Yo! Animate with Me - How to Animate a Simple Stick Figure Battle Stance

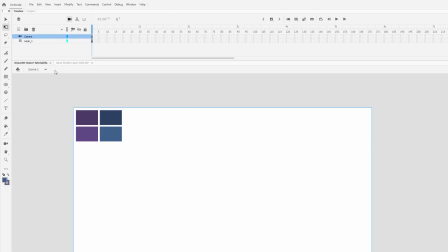[0:00]
Yo, how's it going? I got a tutorial for you here today on how to animate very simple idle battle stances, kind of like you would see in fighting games like Guilty Gear, Street Fighter, King of Fighters.
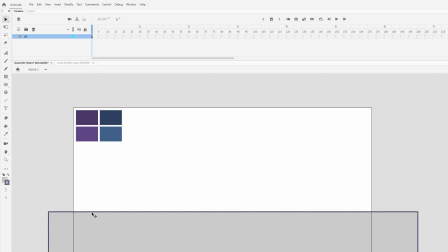[0:16]
More of the sprite-based ones is what I'm going off of, like the probably old King of Fighters where you just got a little nice bounce in your battle stance.
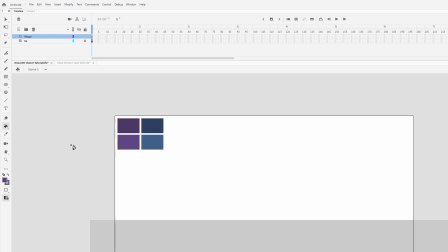[0:27]
That's what I'm going to be trying to go over today. So I created a simple four frame method to achieve this with stick figures and one that I could repeat over and over again.
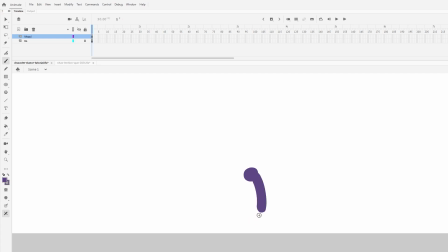[0:40]
So my characters aren't just standing there on like a still frame, which I'm not a huge fan of personally. I'm going to be using Adobe Animate here with the brush tool, some onion skin action.
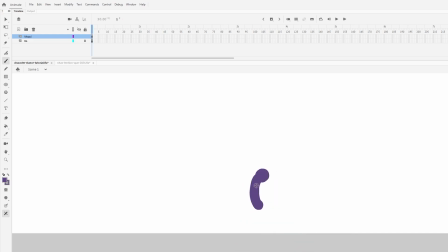[0:59]
Yeah, and here I'm trying to draw the battle stance. I just loaded up Animate, so I was like a little rusty for a second where I'm like trying to figure out a good stance and keep drawing it until I'm happy with it. Sometimes I'm a little too hunched over there. Uh, yeah, but I eventually found one I'm happy with here pretty soon, and then we can go over the
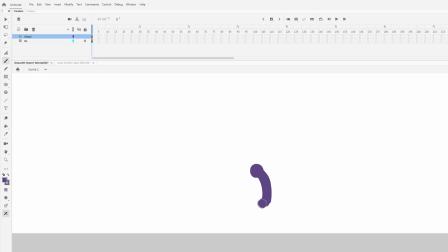[1:24]
actual method. I wanted to actually do this just mostly to test out my audio and the OBS software because I'm trying to get back into the swing of things and I want to do more of these tutorials and
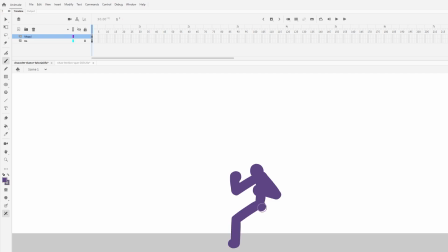[1:45]
I just need to get my setup uh, nice and proper so I can do more. So let me know if this audio works, and if not, I'm using just a really old HyperX headset, so I could probably do better.
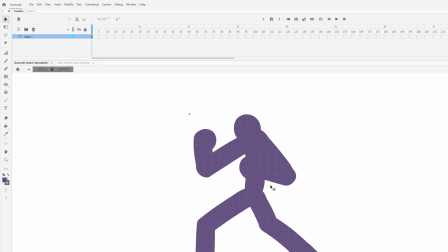[1:59]
But yeah, so here I got my battle stance ready. I created a movie clip. Uh, so I'm pulling the origin point down on frame 2. I shrink him down a little bit, and then I pull the origin point down again. And then on frame 3, this is where the magic happens.
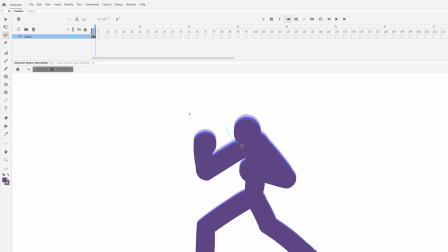[2:17]
You pull him down a little bit more, and then you drop the arms and shoulders on this frame. And so what that does is it creates kind of like a secondary motion with like a little rubber band effect when it comes back up on the first frame.
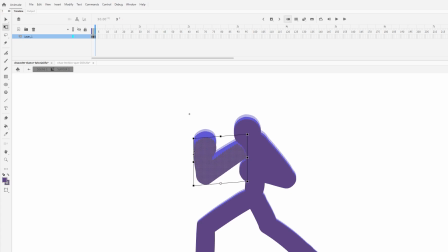[2:34]
So frame 1 is the regular stance. Frame 2, you pull them down a little bit. Frame 3, you pull them down a little bit, and then you pull the arms down. So I'm using the lasso tool to just kind of highlight his arms. You could do this however you want, and then I'm pull the origin point down.
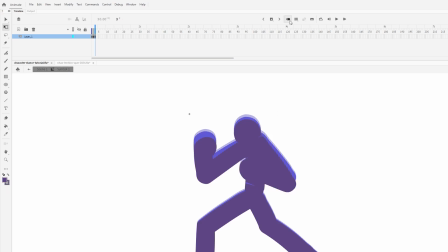[2:52]
I skew it down a bit, and then pull it down to where I'm happy with it, and then I'll zoom in and clean it up really quick with a brush.
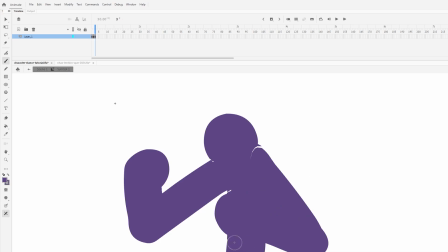[2:59]
And this is frame 3. So you instead of just pulling your character down every frame and pulling him back up, that looks pretty static still.
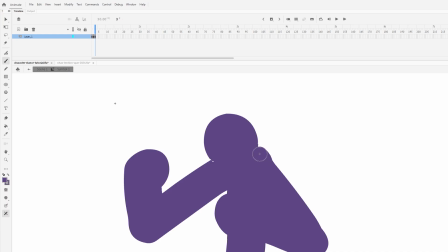[3:14]
To have a secondary motion here, like the arms bouncing at a different pace than the body, you really get that more believable stance. And you could do the same thing with the knees and the legs.
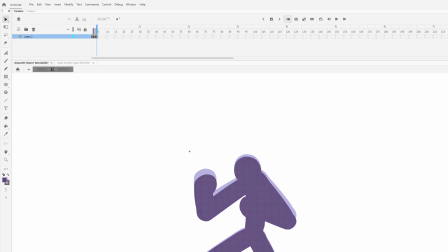[3:27]
And like in that joint, I don't normally do that because I don't feel like it's super necessary, but it can add an extra flair to it as well.
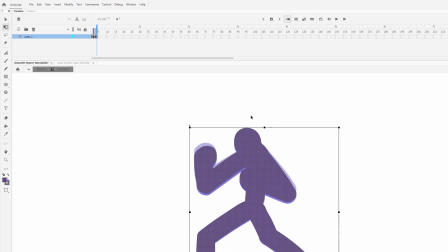[3:37]
So on frame 4, I take frame 3 and I just pull it up slightly to get closer to that first frame, just to like an in-between almost. And and then I'll just extend it out like I was animating on ones there, and then I'll extend it out to
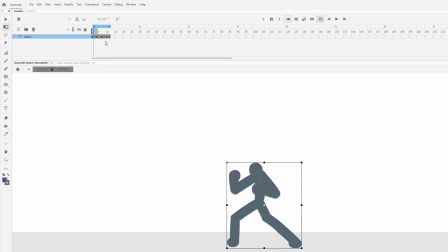[3:55]
triple quad framing this. So it's like 4 frames each. You know, it's an idle stance. You want it to be slower. You could probably do more than that, but I feel like this is a pretty good pace for a animation like this.